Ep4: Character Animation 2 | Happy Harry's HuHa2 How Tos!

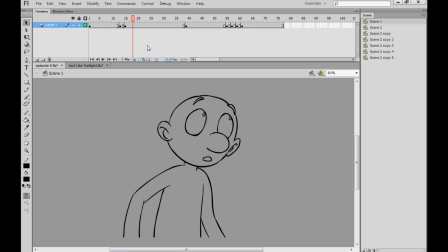[12:09]
And a general rule, I think, to help you tell what is an extreme as opposed to a breakdown or an in-between, is the direction that the character is moving and the point at which they stop and begin to move in another direction.
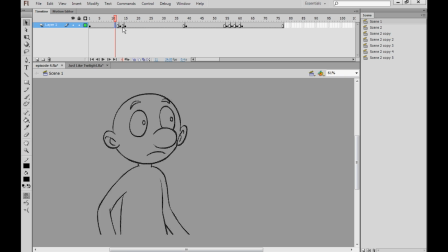[12:26]
Now, this character has a very bland movement here. He's simply just rocking forward. I've drawn two extremes, and I've put a straight in-between in there. And it gives us a really bland little piece of animation. Hardly even animation, I'd call it. However, if we decide to add in a few more straight in-betweens,
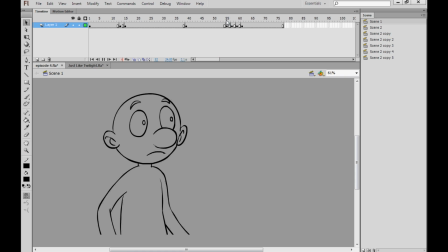[12:44]
we get a somewhat nicer look at movement, but it's still flipping boring. Now, I've jazzed that up a little bit, and I've done this hopefully to show you that you can create nicer animation by just being smarter and a little bit more adventurous with your extreme positions.
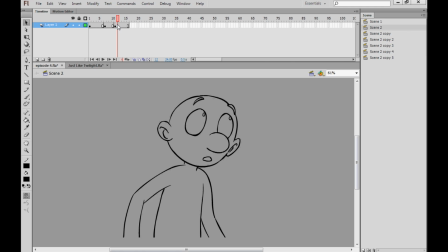[13:01]
If we go to the next file here, we see that I've got the character going down before he goes back up. But these are all still extreme positions. Why? Well, because when the character moves down, he doesn't move any further down than this point.
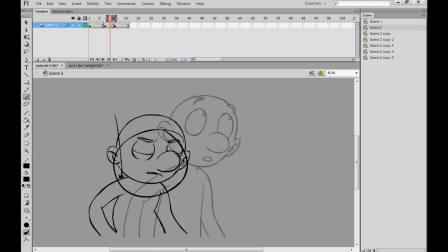[13:19]
He starts up here, and then he moves down. The next drawing will not be the character moving even further down and even further down, because instead, he's starting now to find his next extreme position, which is this height here.
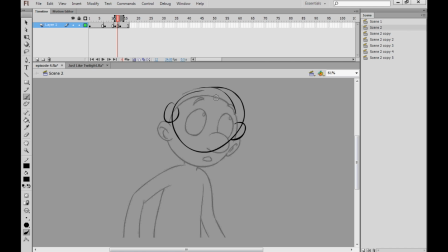[13:33]
Now, we might decide that we actually do want another extreme position. We might want the character to go up before he goes back down. And this is typically called overshoot. It's when the character has moved too far in the direction they were traveling and then has to settle back into a final position.
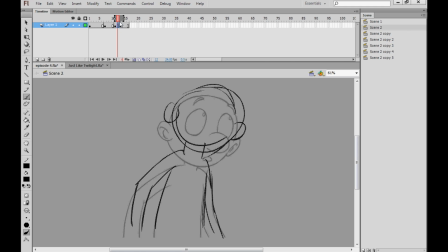[13:52]
We can also bring that back to something that I've mentioned earlier called the anticipation, action, and reaction of a movement, which we will eventually look at in more detail, and it's sort of the last part of conceptualizing animated movements. But these are our three extremes.
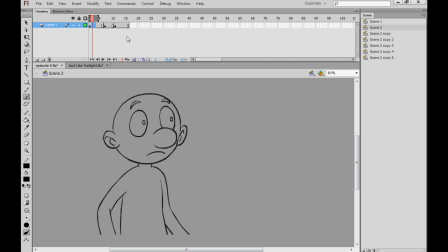[14:08]
Now, you can do anything with your extremes, really, even though we just want the character to move from this position to this position. By putting this down position in the middle, we've created a much more interesting looking movement.
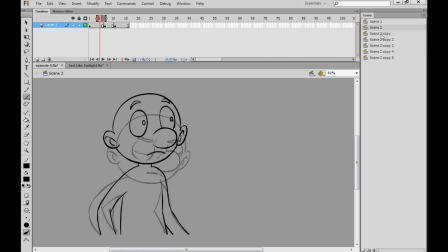[14:22]
He's got his eyes shut, his expression has changed, his eyebrows have drooped slightly, and it's just more entertaining to look at. I've got another variation here of the character actually moving up before he moves down. It's still an extreme, because I won't continue to move him up, he's going to change position there.
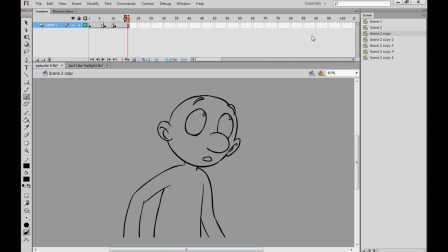[14:40]
But it's still more interesting to look at than that original vanilla motion of him simply sliding from one position to the next. Here's another attempt at the character actually drawing back before he moves forward. So we have a slightly different variation there.
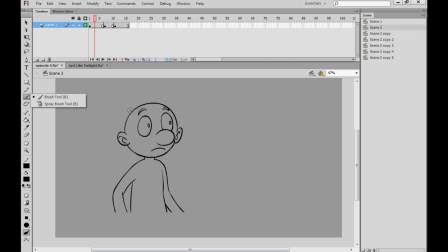[14:59]
And I've given us another one here of the character moving forward before he moves back. So to basically summarize, an extreme is the point in which the character has reached the furthest point in the direction that they were traveling
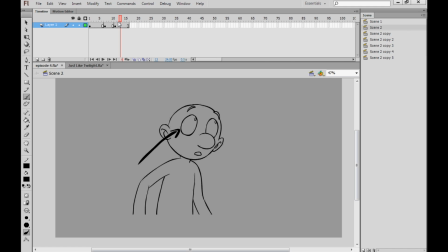[15:16]
and begun to change direction to go somewhere else or to stop. So it's either a point at which the character has stopped moving or changed direction. That's how I like to think about it.
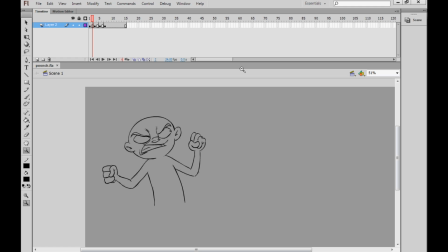[15:29]
It is starting to dawn on me now that I think I've given you last week's lesson just in more detail. But it's difficult for me to not do that because I really want to stress to you how important learning these fundamental mechanics are.
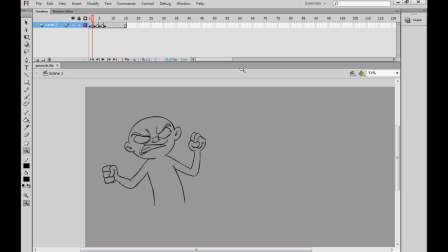[15:43]
And the nice thing is that once you learn them, you can kind of forget them and they become second nature to you. And you can just worry about creating animation and making it look great and feel great and not have to be bogged down with thinking, oh, you know, is this an extreme drawing? Is this an in-between? How many in-betweens do I need?
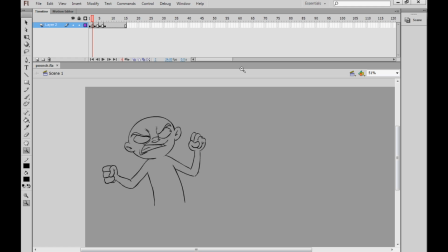[16:02]
Is the timing right? Do I have an arc going there? All that kind of stuff. So the last thing we're going to look at today, again, we did touch on it last week, but now we can go into a little bit more detail, is the breakdown drawing.
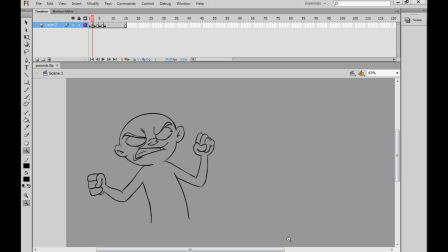[16:15]
And as a sort of precursor to what we're going to look at next week, which is beginning to finally look at action animation and character or sort of human locomotion, like running and punching and stuff, we've got a character here giving an uppercut. Okay, so I've drawn four extreme drawings.
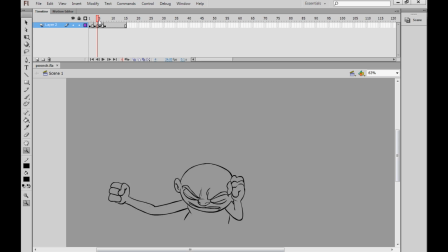[16:33]
Him in a sort of starting position, him going down, then him overshooting slightly. Now you could just throw in-between drawings in between these extremes, and that wouldn't look too awful. In fact, we kind of know what that would look like.
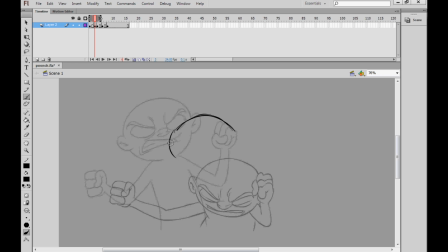[16:51]
If I drew an in-between here, we can see his head is sort of rotating downwards, so I'd probably draw the head around about here, starting to rotate almost actually completely level,
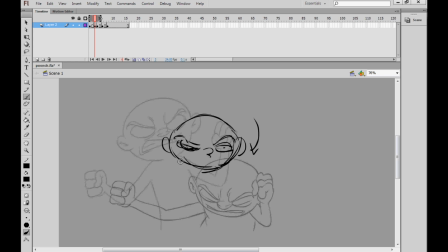[17:07]
with the eyes half shut because they're open in the first extreme and they're closed in the second. And I give him a little nose, and I'd have the hand about halfway, etc., etc.
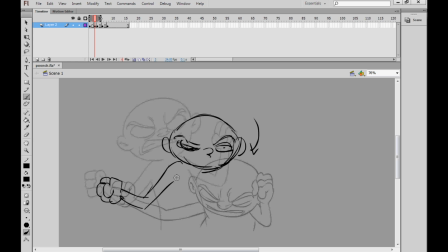[17:20]
But a breakdown, what that will do is it's still an in-between drawing because it's still the character in motion. They haven't reached an extreme position where they will change direction or stop moving altogether. But it's a way of kind of splitting the character into parts and beginning to think about what we looked at back in episode 2,
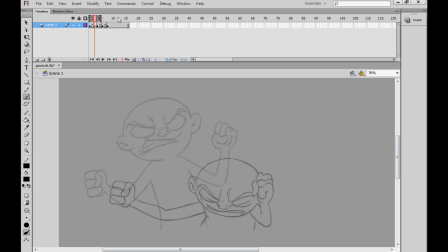[17:38]
which is the hierarchy of movement and which bits sort of become delayed and which bits move first. And I'm going to say that he's got a pretty heavy head. So if he has a heavy head, that's actually going to take its time to move. So I'm going to put that closer to the first position.
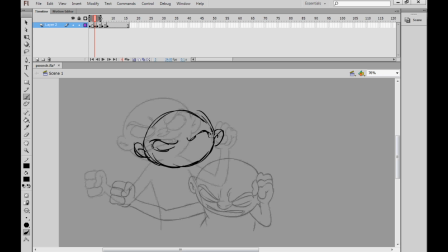[17:56]
So the head is favoring the first extreme, even though the rest of the body will not be. And I'm going to have his eyes basically still open. And I'm going to say his fist is weighty too, because he's got kind of scrawny arms but a big fist.
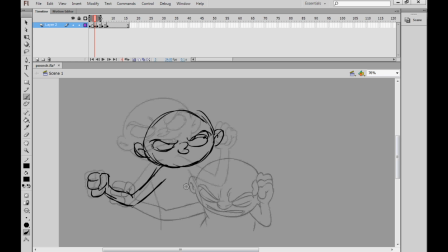[18:14]
So I'm going to have that fist favor that too. But I think his body and his waist is sort of driving the movement and pulling him. So I'm going to put that body almost smack dab in the middle of the first extreme and the second extreme. And you can see we're not really creating a direct in-between.
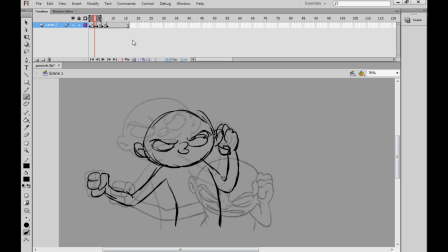[18:32]
Again, I'm actually going to make this this fist here on the other hand heavy, so it's still going to be greatly favoring that first position. And this is a breakdown because we've effectively kind of sectioned off the head,
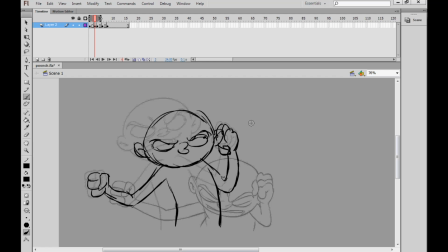[18:45]
the fists, and the body, and we're moving them at different speeds. It's not just a direct, unthinking in-between. Now, if we wanted another breakdown to appear before the character comes back up with its punch,
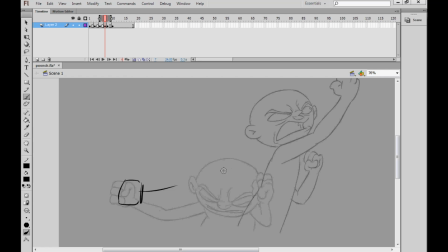[19:01]
I'm going to say here that maybe the fist is really dragging here, but his shoulder, which is kind of driving the movement here, is really high up.
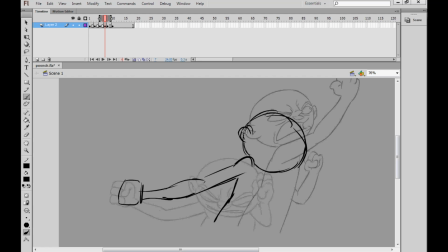[19:16]
And if the shoulder's high up and we're making the shoulder drive the movement, then the shoulder probably will have pulled the head up most of the way. So the head here is almost a straight in between. But what we do is by giving this delay here on the fist,
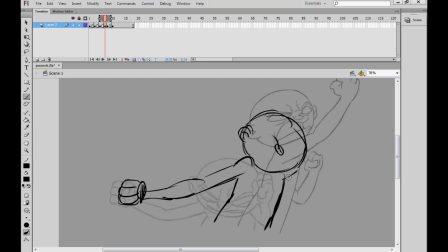[19:32]
by giving this breakdown a real heavy kind of drag on the hand, is I think we'll actually exaggerate the impact of the punch when it does come up. And I'm going to put the other hand here pretty much in the middle again.
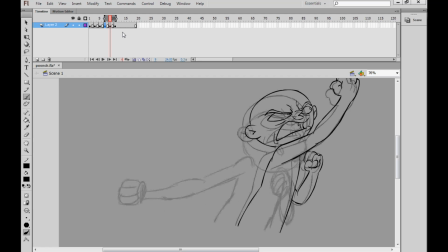[19:50]
So that's not really doing too much that's unique in terms of breakdown. And we're probably going to want another drawing here, but I'm going to say we could almost get away with just doing it on a one.
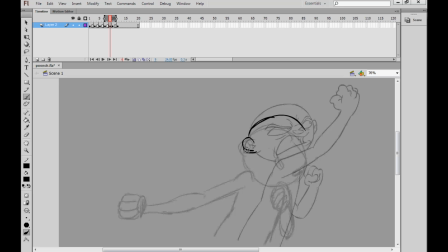[20:04]
And please refer to episode 1 or 2, I believe, is where we look at the difference between animating on ones and animating on twos, and how we can combine them to get the boast of worth worlds. Blimey, I think I did an Alan Partridge there. The best of both worlds.